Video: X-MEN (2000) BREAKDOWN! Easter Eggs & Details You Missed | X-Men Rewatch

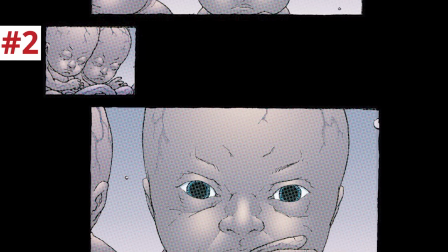4:05 There's actually a specific psychic battle that Charles fought in this stage of his life in the comics that Deadpool 3 might bring up, but more on that in the Danger Room.
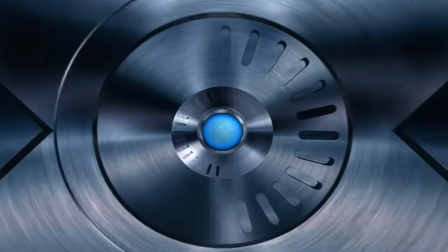4:13 But the X-Door closing with this dial lock like a bank vault would go on to be an iconic image for the X-Men franchise,
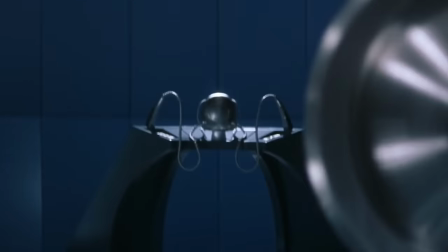4:18 a symbol of secrecy and security, having to keep these genetic traits in the closet, so to speak.
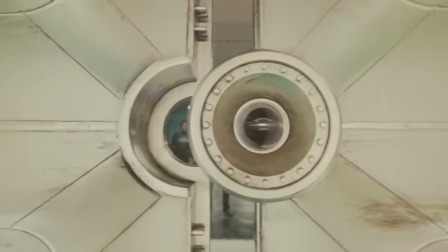4:24 Recently in Loki Season 2, the blast doors of the TVA loom observation deck were clearly influenced by this design.
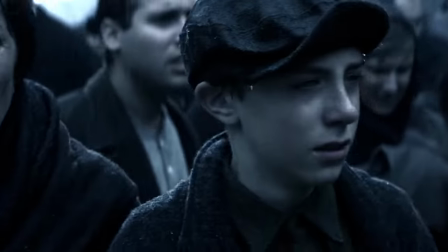4:29 The next secret behind this door is the origin of Eric Lenscher, future Magneto. We see raindrops in the mud as Jewish people are marched into Auschwitz in 1944,
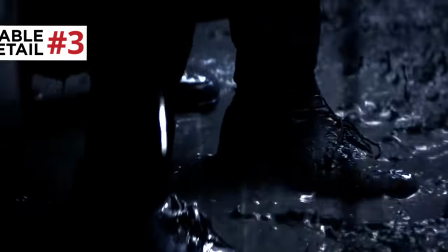4:37 and we linger on their dress shoes, a striking symbol for anyone who has visited the Holocaust Memorial Museum in Washington,
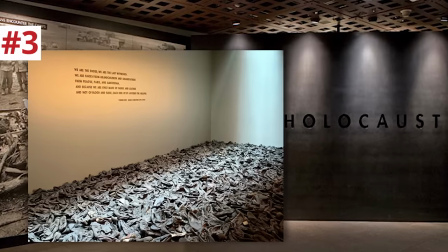4:43 D.C., which includes 4,000 shoes on display of victims of the Holocaust taken from them upon their entrance to camps like these.
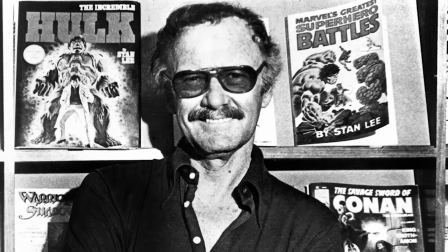4:50 X-Men has always told the story of bigotry and otherness. Stan Lee conceived them in the 1960s as a metaphor for the civil rights movement.
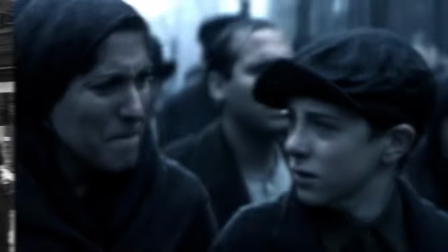4:57 These movies in the early aughts were posed as metaphors for the gay rights movement. And as a victim of the Holocaust, Eric Lyncher understands that bigotry on two fronts.
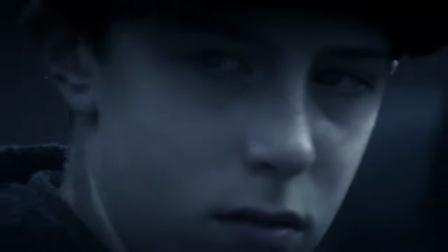5:06 Young Eric notices the prisoner tattoos of the prisoners on the other side of the fence.
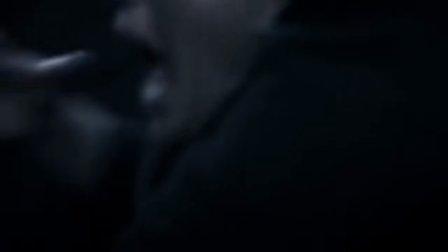5:10 And later on in this film, he will look down at his own tattoo, a constant reminder of mankind's capacity for cruelty and intolerance.
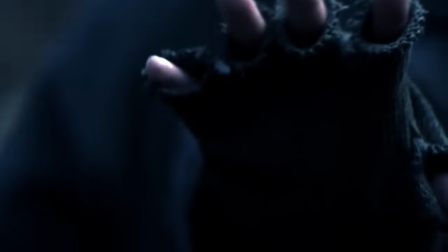5:17 As Eric is separated from his family and hears his mother screaming for him, he inadvertently uses his powers,
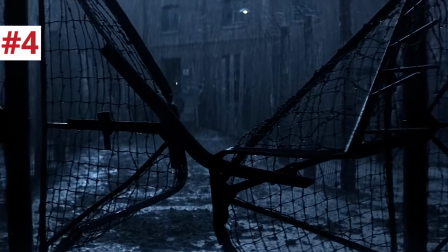5:22 forcing the gates outwards and bending them into the shape of an X. While for Charles,
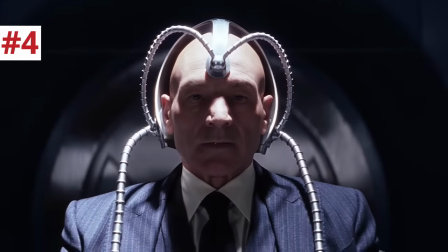5:27 an X on a door is a symbol of secrecy and intermeditative illumination, X marking the spot, so to speak.
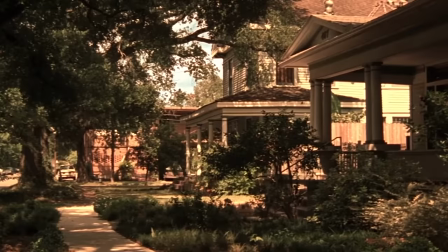5:32 For Eric Glyncher, it's a symbol of pain. On to another origin story, in Meridian, Mississippi, the not-too-distant future.
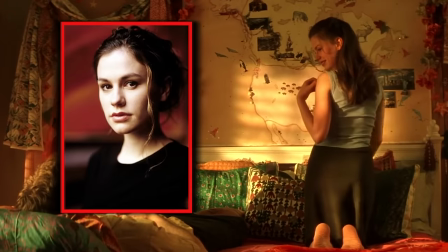5:38 Marie, who will later take up the moniker of Rogue, played by Anna Paquin in this movie, fantasizes about a post-high school trip to Canada, which is what leads her there when she runs away.
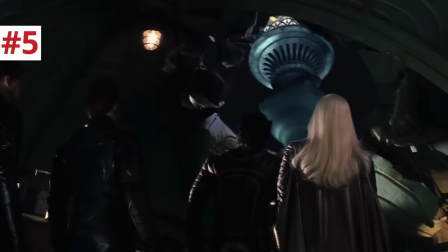5:45 She has a Statue of Liberty sticker, foreshadowing the final battle, where she will get her iconic silver hair streak.
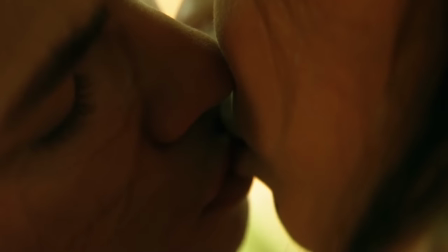5:51 Her boyfriend goes in for a kiss, and his blood vessels bulge out of his skin as she drains the life force from his body.
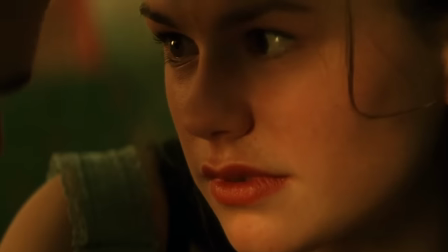5:56 I love that uncertain look that Paquin gives right before the kiss, As if skin-to-skin contact might have had this effect on others for her before, just on a smaller scale.
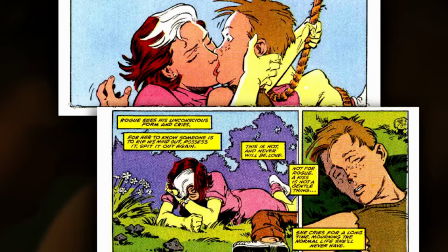6:04 In the comics, his boyfriend is identified as Cody, and this make-out session rendered him permanently comatose.
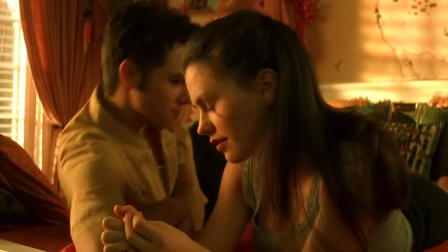6:08 But notice how, in this movie, Magneto and Rogue are the only two characters for whom we see origin stories in this movie.
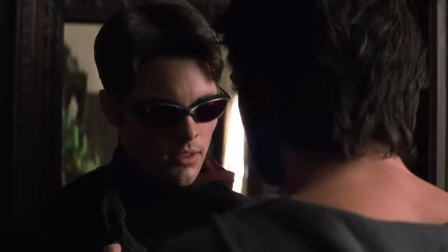6:15 Not Wolverine, not Professor X, not Scott Summers, just these two characters.
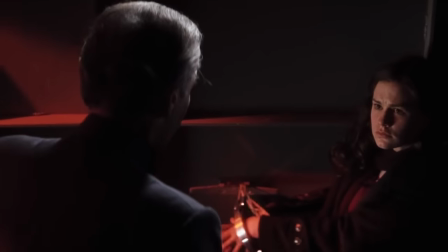6:18 Because really, secretly, this movie is about these two people gradually getting closer and closer together, as Magneto is hunting her down to exploit her for his own agenda. Jean Grey testifies before the U.S. Senate, explaining what we just saw.
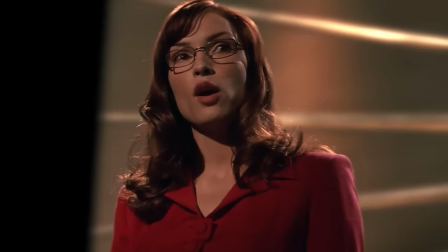6:31 These mutations manifested puberty and are often triggered by periods of heightened emotional stress.
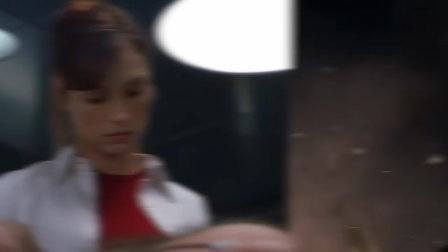6:37 Jean is dressed in red, as she often is in this movie, a little nod to her eventual fiery dark Phoenix persona.
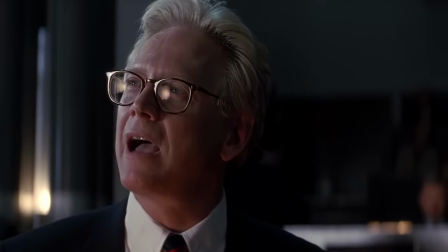6:42 And we meet Senator Robert Kelly, who uses an anti-mutant stance to further his political career, pushing a mutant registration act.
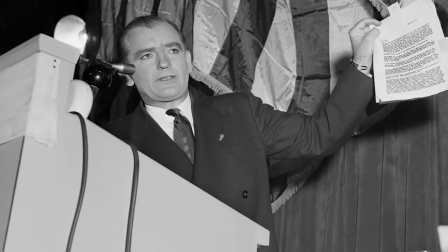6:49 He says, I have here a list of names. Which evokes the way Senator Joe McCarthy would produce lists of names of supposed communists in the U.S. government in the 1950s.
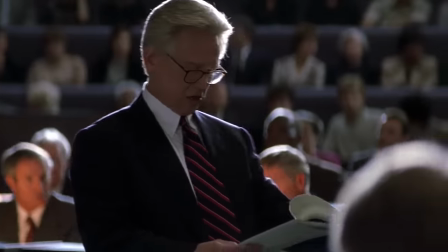6:58 Senator Kelly goes on, Now here's a girl in Illinois who can walk through walls.
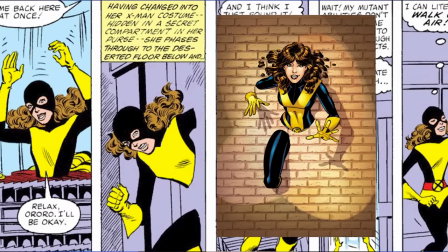7:03 Obviously referring to Kitty Pryde, aka Shadowcat, we will see her later in this film, and in X2.
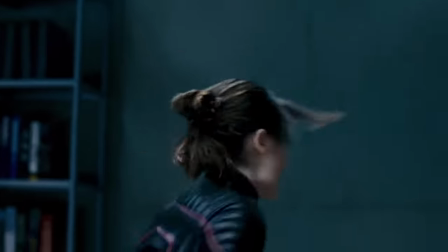7:08 The character was recast as Elliot Page for The Last Stand. Senator Kelly fearmongers that the girl could infiltrate the White House, which is a threat that manifests in the opening sequence of X2 with Nightcrawler.
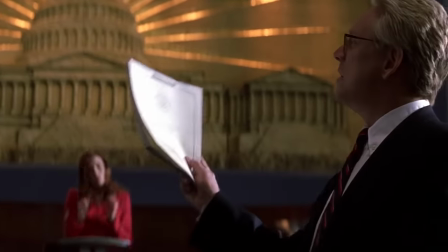7:17 Senator Kelly says the American people deserve the right to know whether their children are going to school with mutants,
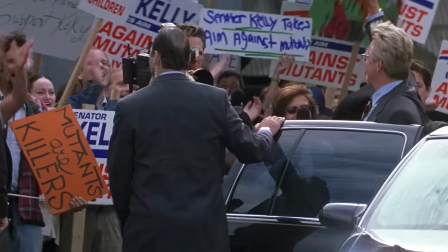7:21 being taught by mutants, and in the year 2000, this was a thinly veiled metaphor for the persecution of LGBT teachers,
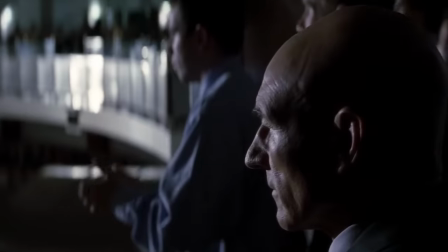7:28 an issue that sadly keeps coming back up. Charles, watching him from the gallery, turns his head, sensing Magneto's presence.
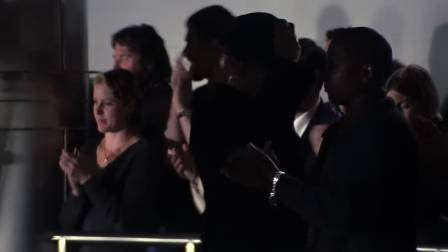7:33 Charles is the mutant Kelly was referring to, obviously, who can enter our minds, but chooses not to in this moment.
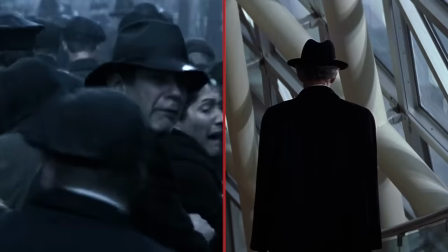7:39 Eric Linsher is wearing a hat not unlike the one his father wore in the opening scene, And this walkway isn't like any in the actual U.S.
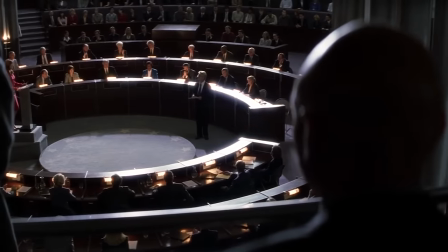7:45 Capitol, but, you know, neither was that Senate room. Remember, this is a not-too-distant future. This walkway is actually Roy Thompson Hall, a concert venue in Toronto.
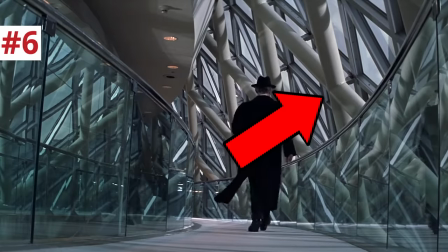7:52 They're surrounded by Xs all around them on the windows, as if to say, X genes are everywhere, all around us.
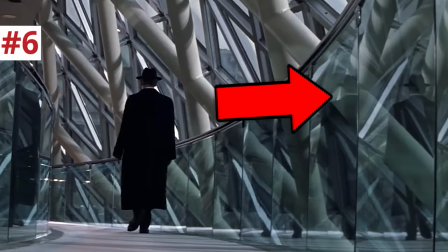7:58 And Eric is reflected in the glass panels of that walkway, kind of like the look of his prison at the end of the film.
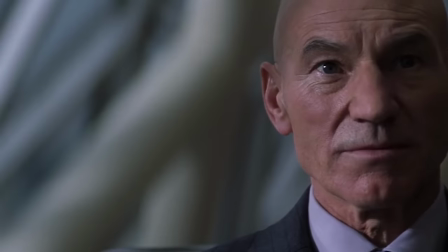8:03 Charles says, Mankind has evolved since then. Yes, into us.
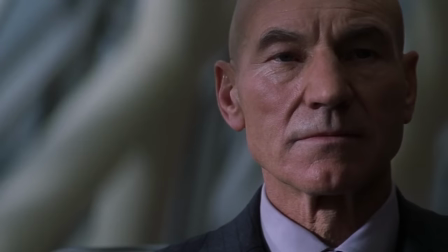8:09 I love the shot composition of the scene. Charles' face is illuminated in sunlight, Eric's is in shadow.
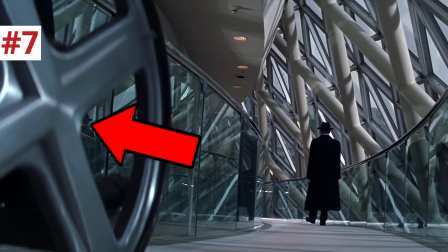8:15 Charles is represented often with the X of his wheelchair spokes in the foreground, while Eric looks small in the background.
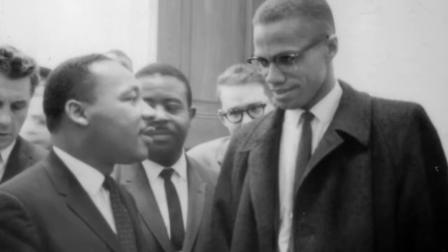8:21 The relationship between these two characters was inspired by the one between Dr. Martin Luther King Jr., the civil rights leader who preached non-violent resistance in legislation,
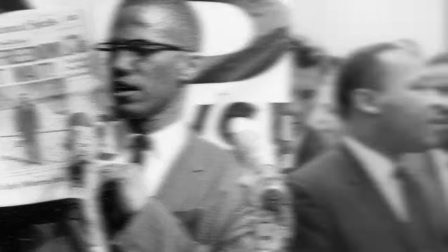8:28 as opposed to Malcolm X, who preferred change by any means necessary. Both men were necessary to further the advances of the civil rights movement. And yes, obviously, this is a philosophical debate that Ryan Coogler brought back to its racial roots when he was staging the conflict between T'Challa and Killmonger in Black Panther.
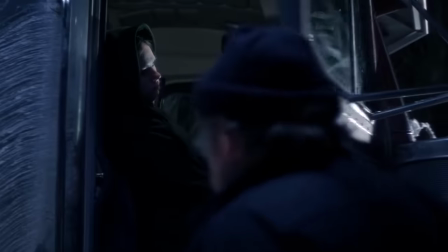8:43 Rogue hitchhikes to Laughlin City, a fictional town in northern Alberta, Canada.
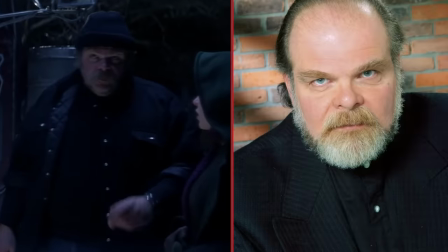8:47 This truck driver with a big walrus mustache who drops her off is George Booza, the voice of Beast in X-Men the Animated Series and a few video games.
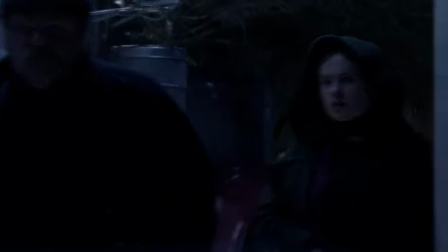8:54 My name is Mr. McCoy.
This is Laughlin City.
And we meet Logan, Wolverine, Hugh Jackman.
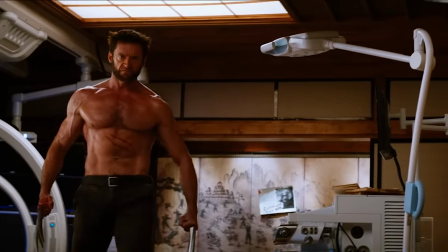9:00 He's not quite as jacked as he would become in subsequent X-Men movies, but that's part of why we love him in this movie.
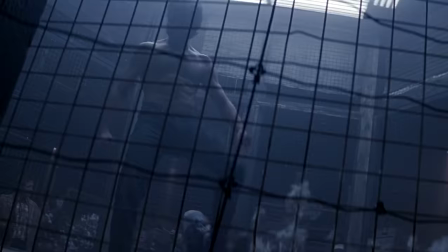9:05 He's still badass without being, like, huge.
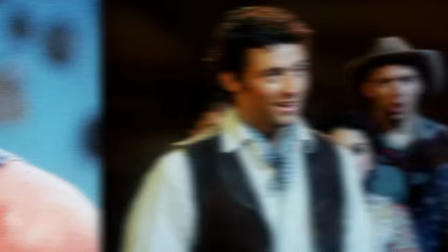9:08 It's crazy to think that he was relatively unknown before this film He was an Australian stage actor recommended for this role by his friend Russell Crowe after crow turned the role down And this is just one of the all-time greatest Marvel hero introductions He's an animal in a cage fight as he
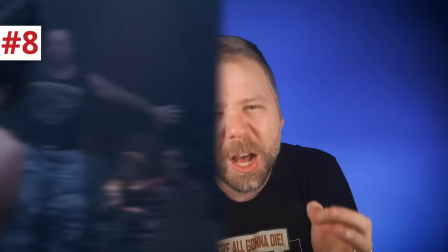9:22 fights every time he lands a punch We hear the metal of his adamantium underneath the skin clicking
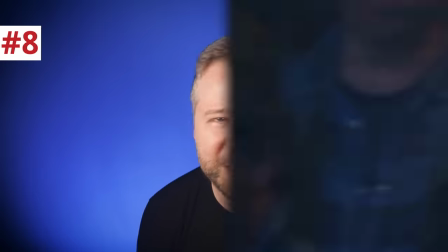9:29 There's even a metallic grind in the sound mix when Logan stretches his neck Yeah, I thought that was his dog tags,
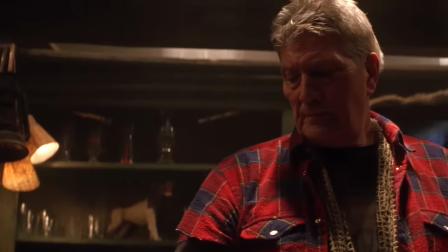9:36 but no, no, that is definitely his neck. Now, the bartender here is actor Doug Lennox, who actually reprises this role for X-Men The Last Stand in an alternate ending.
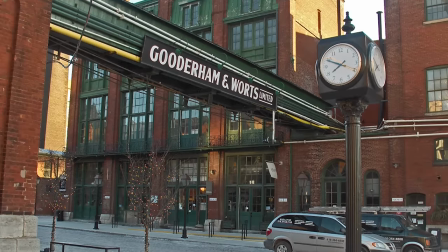9:43 These bar scenes were filmed inside Gooderham and Warts Distillery in Toronto, Canada, which is actually the same location where they filmed the concentration camp scenes.
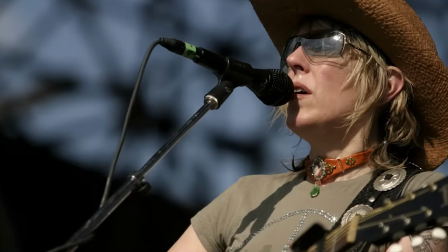9:50 The song playing in the background is Lucinda Williams' Still I Long For Your Kiss, which is about a heartbroken woman who still longs for her lover's kiss.
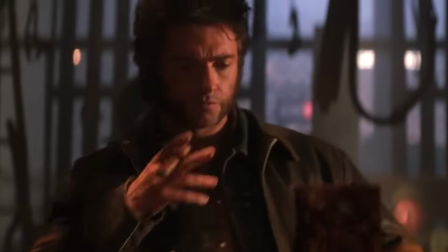9:56 Rogue longs for a kiss that she knows she'll never have. The coat that Logan is wearing here is actually the one he gets in X-Men Origins Wolverine, the character Travis.
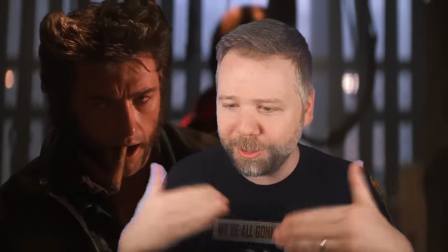10:04 It's not really an easter egg for this movie, it's an easter egg for the later movie, but you know, continuity! Now we gotta talk about Hugh Jackman's look here.
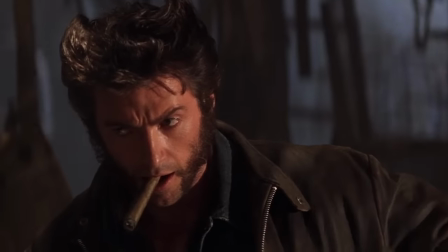10:09 His hair was fashioned into these pointed wings with chops jutting down into his thick scruff.
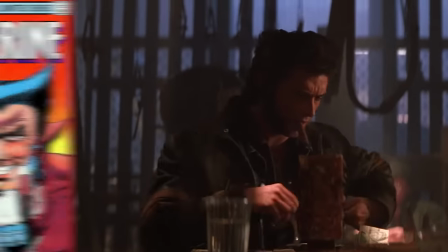10:14 This is really a compromise to maintain Wolverine's iconic silhouette from the comics. Because frustratingly, in most other instances in this movie, visually, Bryan Singer in the studio felt that comic accuracy would not be believable,
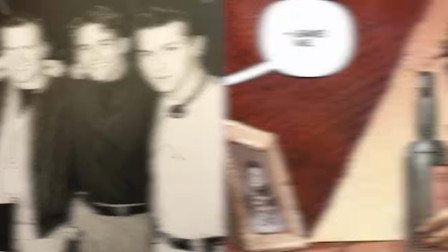10:25 but you could sense Kevin Feige screaming from the sidelines here to at least maintain the cigar, the dog tags, and the pointed hair.
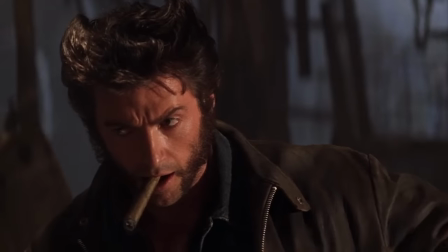10:31 Because for a character to look like the comic book character in close-up and silhouette at least with the facial hair is really at
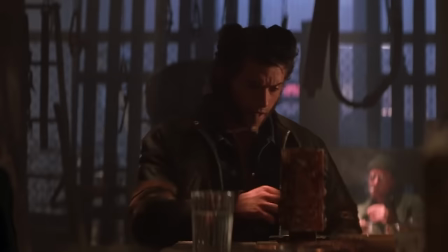10:36 the end of the day the most important thing so that you know from a distance or if you like squint your eyes or if they're in a shadow backlit
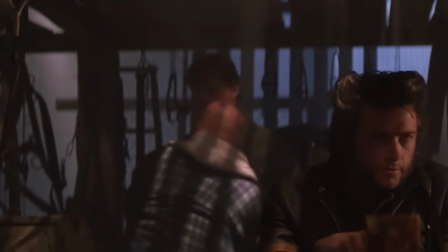10:41 they still look like the comic book hero now the loser in this cage fight pulls a knife and we see wolverine's adamantium claws coming out for
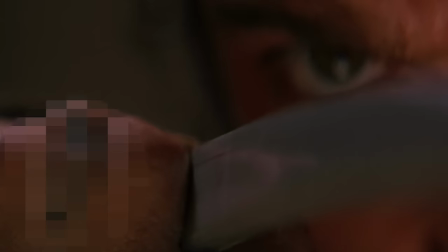10:47 the first time since his own knuckle skin is getting cut here i don't think youtube will let us show it tiptok definitely plugged a video i made about this but i love this close-up of the middle claw extending delayed slowly while hugh jackman's eye is staring at the camera in upper right it's definitely a practical effect probably made by leather or latex but you know it's practical because you see that middle claw reflected in the metal of the claw on the right and seeing logan's skin tear viscerally reminds us how painful this is for him as he says later when they come out
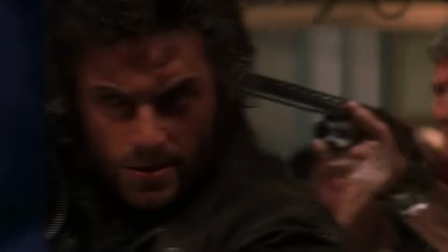11:14 does it hurt every time every time the bartender pulls a shotgun similar to the one that he will pull in the last stand alternate ending right before he
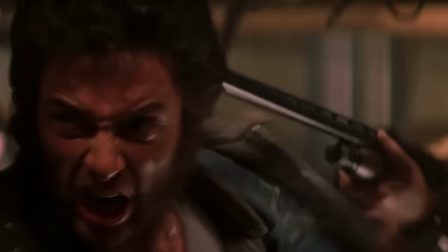11:23 says i remember you and logan i love this slices through the gun in the precise spot to make the buckshot spill out but without clipping the guy's arm.
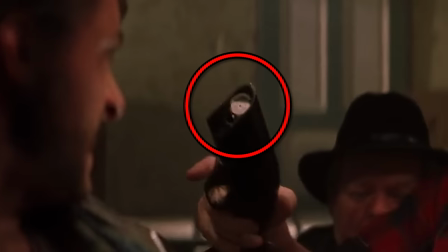11:30 And if you look closely on the severed end of that barrel, you can see the cap still in the chamber.
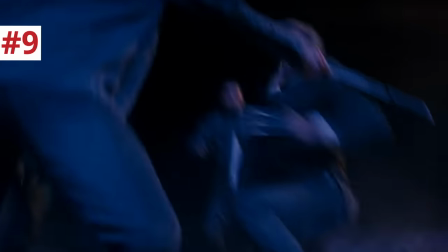11:34 This move gets called back in Logan, except that time he's much less precise in his old age and he cuts the guy's arm off when slicing through the shotgun.
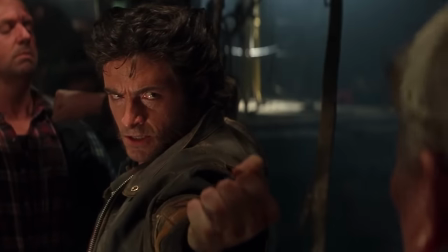11:40 Now, it's always interesting to me how Logan retracts his claws because it's never really quite clear how he does that,
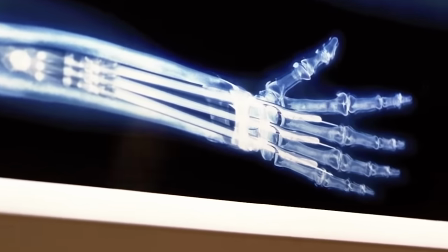11:46 but in shots of his x-rays and when Magneto widens his claws on the train later,
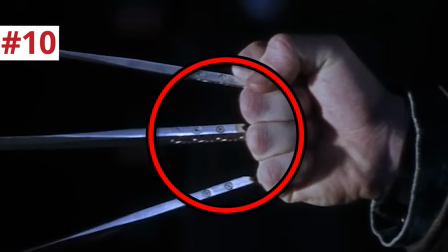11:50 you can see little screws on the base of the claws to suggest that these were screwed and bolted into his adamantium skeleton separately.
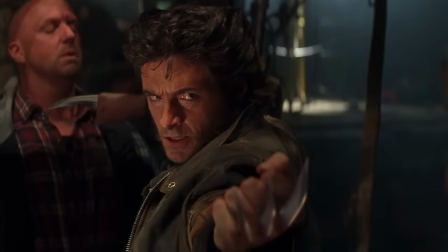11:56 So there might be some muscle-operated trigger that slides the claws back in.
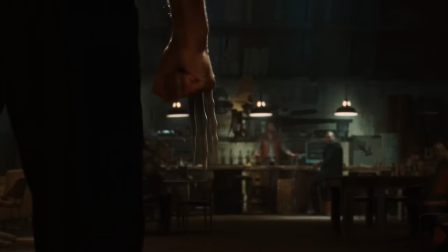12:00 Now, of course, later movies in this franchise wouldn't apply that he had bone claws, but here in this movie, it's just stuff that was surgically added.
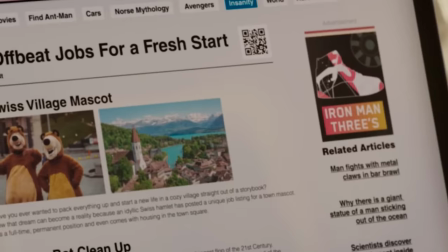12:06 Actually, years later, in a 2022 episode of She-Hulk, they referenced this moment with a headline on a news website, Man with Metal Claws Fights in Bar Brawl.